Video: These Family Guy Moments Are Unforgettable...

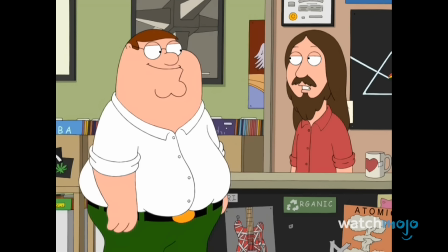But this episode is equally memorable for its other plot thread, in which Peter meets Jesus Christ and turns him into an overnight celebrity.
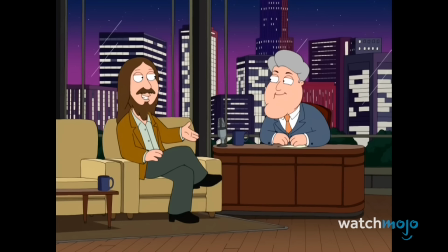Hey, well, Jesus, welcome to the show. Thanks, Jay. Glad to be here. So, Jesus, what have you been doing since you've been back?
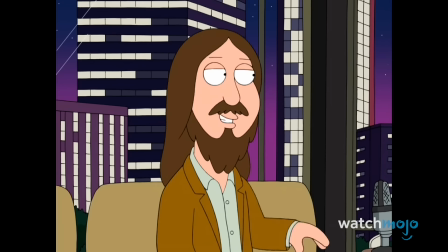We can't imagine this episode went over too well with religious viewers, but commentary about the price of fame, some hysterical impressions,
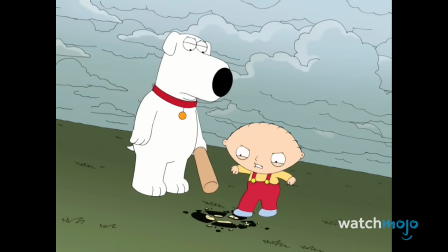and a brilliant callback to Office Space all work together to make this episode an Emmy contender.
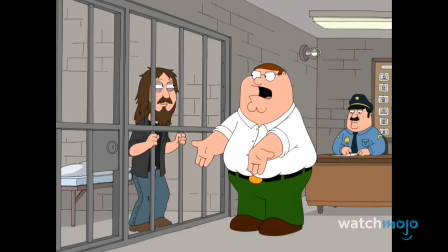Jesus Christ, look at you. You had it all. Money, fame, eternal life.
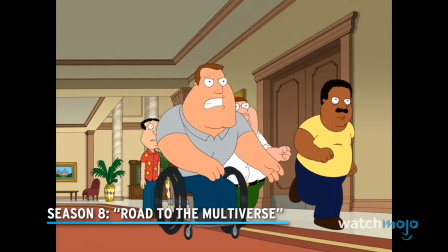Season 8, Road to the Multiverse. Whether it's Peter's quest to find the source of dirty jokes or a retelling of The Empire Strikes Back,
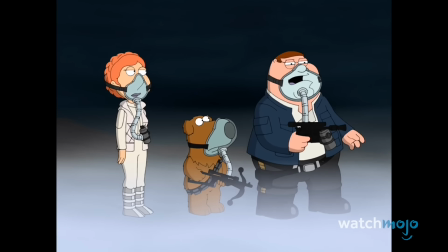Season 8 certainly takes the Griffins on many exciting adventures.
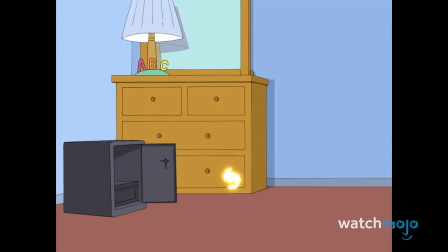But of all these journeys, Brian and Stewie's trek through the multiverse represents some of Family Guy's strongest and most imaginative storytelling.
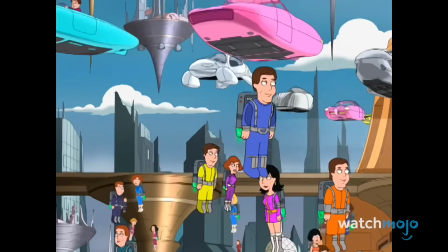We all know Quahog was strange, but it's comparatively normal next to the alternate versions the two travel to.
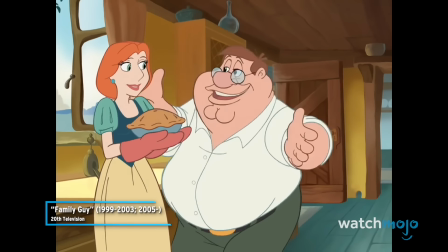It's a wonderful day for pie.
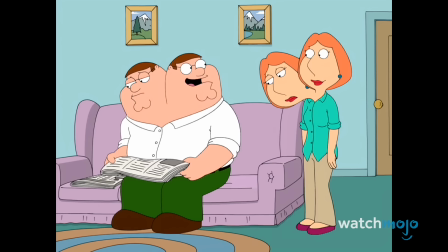The Disney universe, the universe where dogs rule, the one where everyone has two heads, it's also magical.
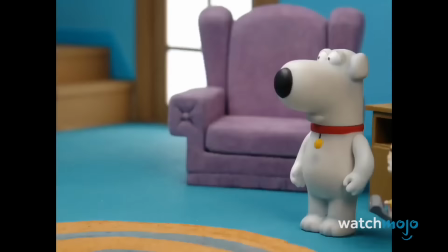Combining various animation styles with irresistible pop culture references, this episode dares you to take your eyes off it.
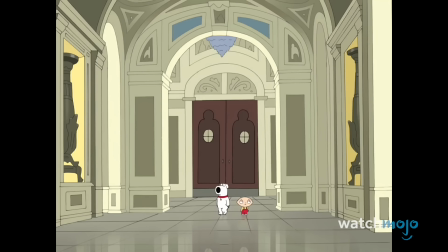It's not only the high point of its season, but one of the show's absolute best.
Yep, with no Christianity to inspire Michelangelo, they gave the job to John Hinckley.
Season 9, and then there were fewer.
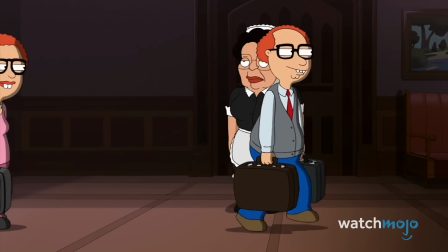This two-part premiere is a personal favorite of the McFarlanes, and it's just as thrilling to watch even when you know how it ends.
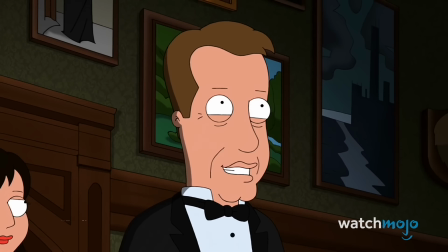Good evening, everyone. James Woods?
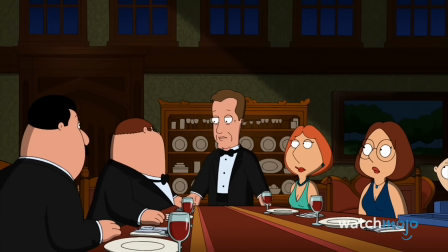When the residents of Quahog are invited to a soiree by James Woods,
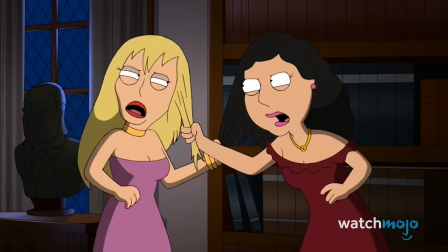the bad blood between the actor and his guest turns red when the group is picked off one by one.
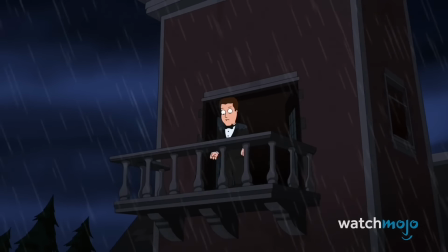Family Guy was destined to send up the whodunit genre at some point, but by replacing cutaways with startling twists,
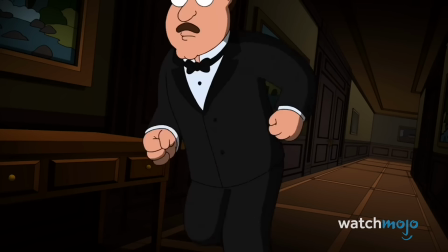what unfolds is also a genuinely compelling mystery in its own right.
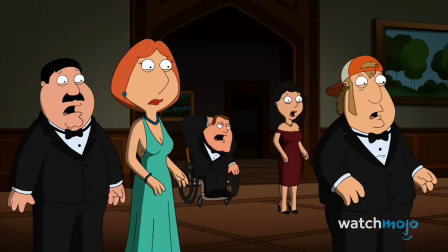The large pool of suspects gives each of the eclectic side characters a chance to shine,
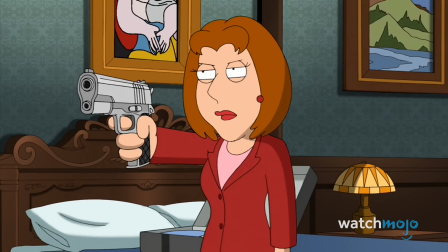while the episode upends the series' continuity by ensuring that those who die stay that way.
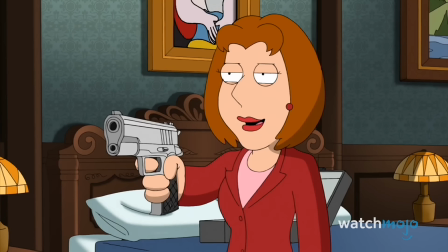Agatha Christie would have been proud.
Very clever, Lois. You shouldn't have stopped to say hi to me.
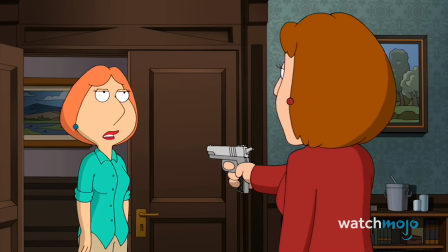You would have lived longer. God, why do I ever try to be friends with other women?
Season 10.
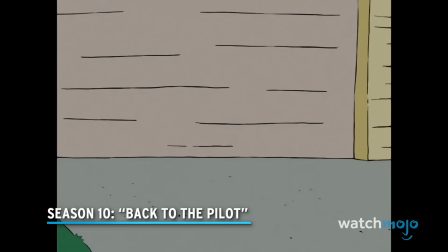Back to the pilot. There's no better way to celebrate a milestone like 10 seasons than going back to where it all began.
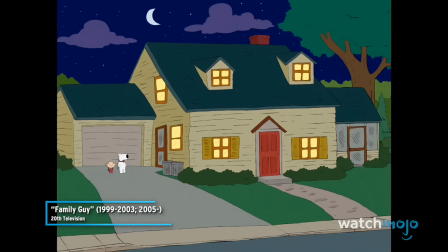Well, here we are. That's odd. It's our house, but somehow it looks a little different.
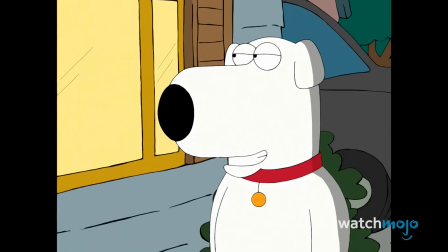When Brian and Stewie travel back in time to the events of Family Guy's first episode,
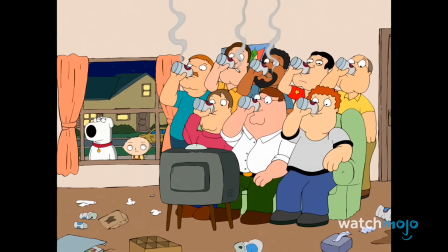no expense is spared as the episode makes fun of just how much the show has evolved.
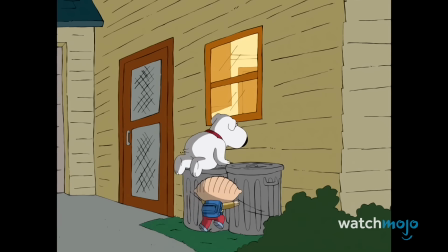The rough animation, outdated cultural references, and Meg's voice are all up for grabs as the writers go full meta.
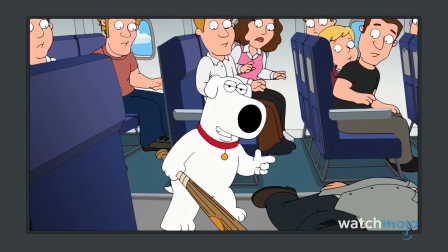But this episode, more than others, highlights the true dangers posed by altering the past,
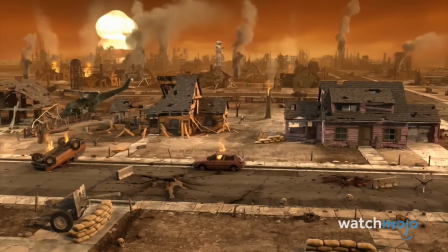as Brian's tampering with world events spells disaster for the present, sending them back again.
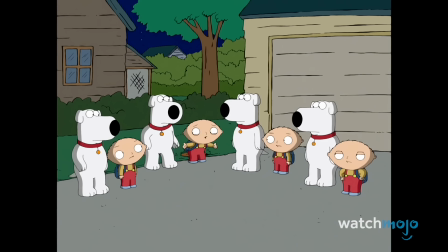And when other versions of the duo arrive to stop them, you know hilarity is sure to follow.
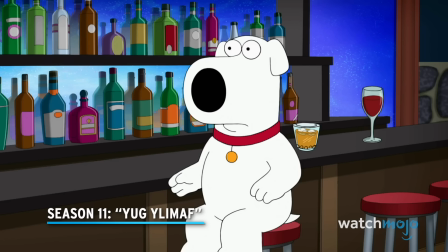Season 11, Yug Elamaf. Sometimes you have to wonder what it's going to take for Brian to stop messing with time.
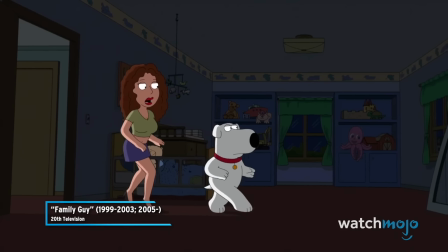Why do you keep a sleeping baby in your time machine room? I don't know, my decorator's terrible.
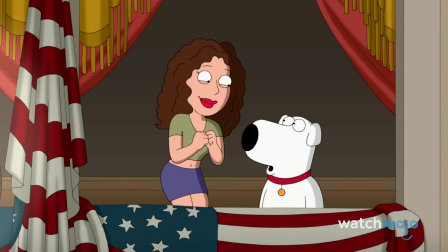In his latest bit of self-aggrandizement, the narcissistic dog secretly uses Stewie's time machine as a ploy for hookups.
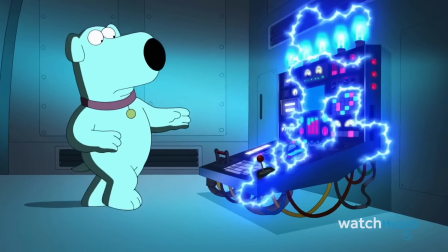When he tries to cover his tracks, he once again sabotages the present by causing time to move backward.
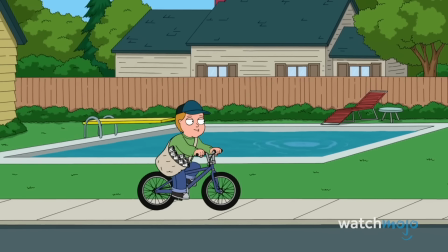Conceptually, it's an idea that big-time sci-fi masters like Christopher Nolan live for.
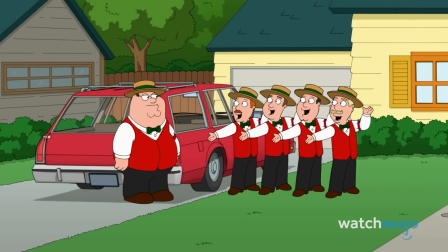But this is Family Guy we're talking about, so you can rest assured that we get to relive some of the show's most memorable moments in reverse.
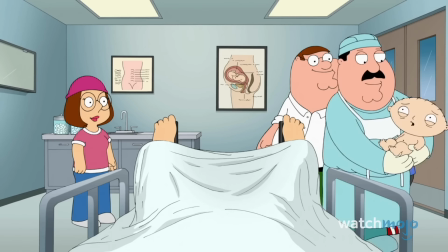The stakes continue to ramp up as Stewie nears the reversal of his birth,
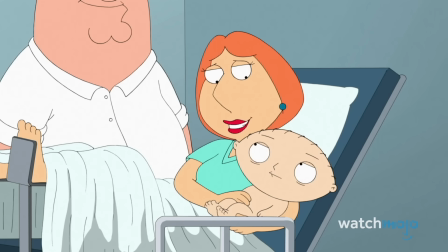but it's not enough to stop the show from taking its trademark ridiculousness to a fitting 11.